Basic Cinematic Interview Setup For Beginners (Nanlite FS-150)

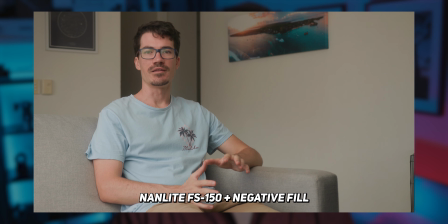222s
Now if this is looking a little bit too dramatic for you then what we can do is we can just take away that negative feel and
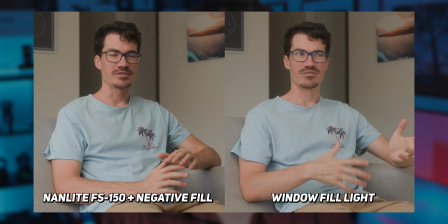227s
it will bring that feel light back in or if you aren't lucky enough to have a light source on the right side of the camera as well then we can actually just flip around the negative feel and use the silver side or even the white side and what it's going to do is it's going to
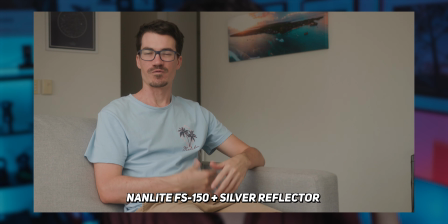238s
bounce a bit of light onto that feel side of our face to the fill in those shadows now this is looking really really good but if you want to just take it to that next level give it that proper cinematic feel then we definitely have to add some color contrast.
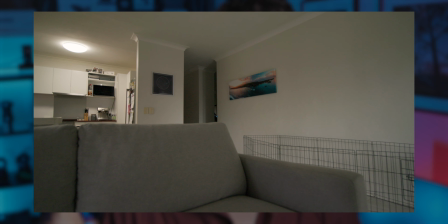251s
And as I mentioned earlier, I chose this particular corner of the room because of this exact light which I knew had a warmer globe in it.
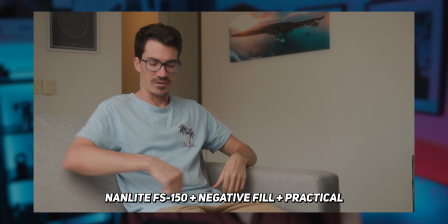258s
So if we turn this on, we can see how it's adding yet again another level of depth to our image.
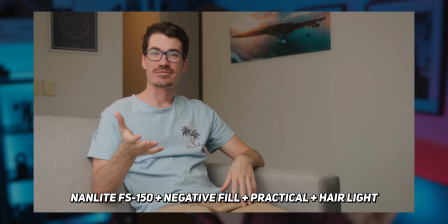263s
And then we can take it a step further and we can add a hair light that mimics the color of that practical light to help separate myself from the background even more.
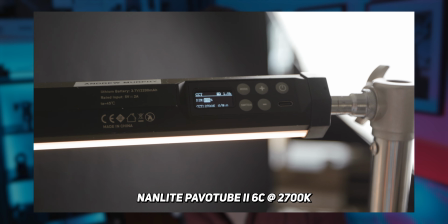271s
For this, I used a Nanlite Pavotube Mark II 6C with some city foil to focus the light onto just my hair. Now let's just go through each of the different stages that we went through to get to this final look before I show you how to get the cleanest audio to go with your perfectly lit interview no matter what camera you're shooting on.
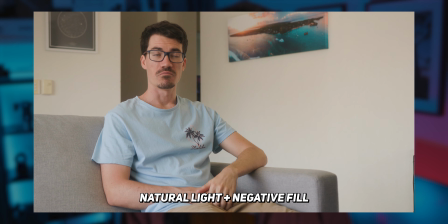288s
We started with all natural light which looked pretty flat then we added in a negative feel to create a budget-friendly interview setup that still looks good.
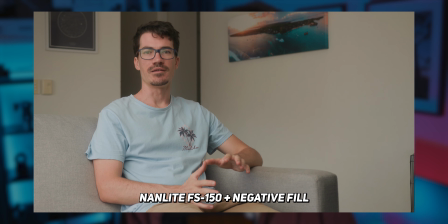297s
Then we added in our key light combined with the negative feel to pop myself off the background a little bit more.
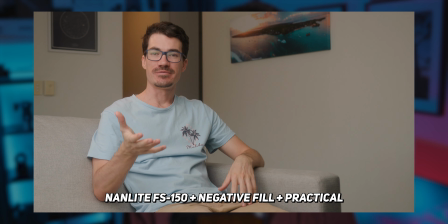303s
Then for the final look we added a warm practical light and a hair light to finish the cinematic interview setup off altogether so now you know how to get a basic cinematic interview setup how do we get the cleanest audio to go with it as well and the best way to do this
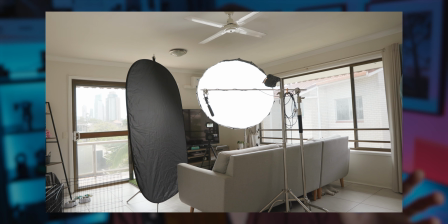316s
is to get your mic as close to the subject as you possibly can in my case i used a c-stand but you can also use a mic boom pole
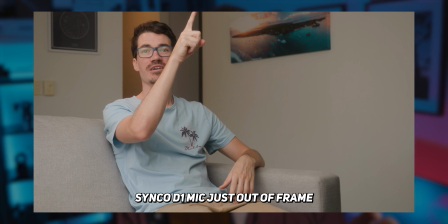323s
as well and this allowed me to get the microphone literally centimeters away from my mouth which removes a ton of echo and excess
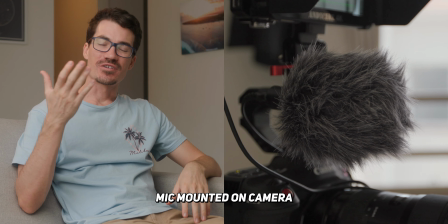330s
noise from the audio track so essentially it's going to take the audio that would be on your camera that sounds like this which is typically very echoey because it's so
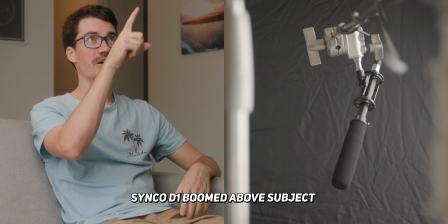337s
far away from your subject to something that sounds like this which is basically the mic's literally here like just out of frame approach portion of that so guys if you did enjoy this tutorial then consider liking and subscribing and if you want to find out more about any of the products that are used in this video i'll leave some links down below and as always, stay creative and just be you. See ya. I can't. I'm too far away. All right. See you next time.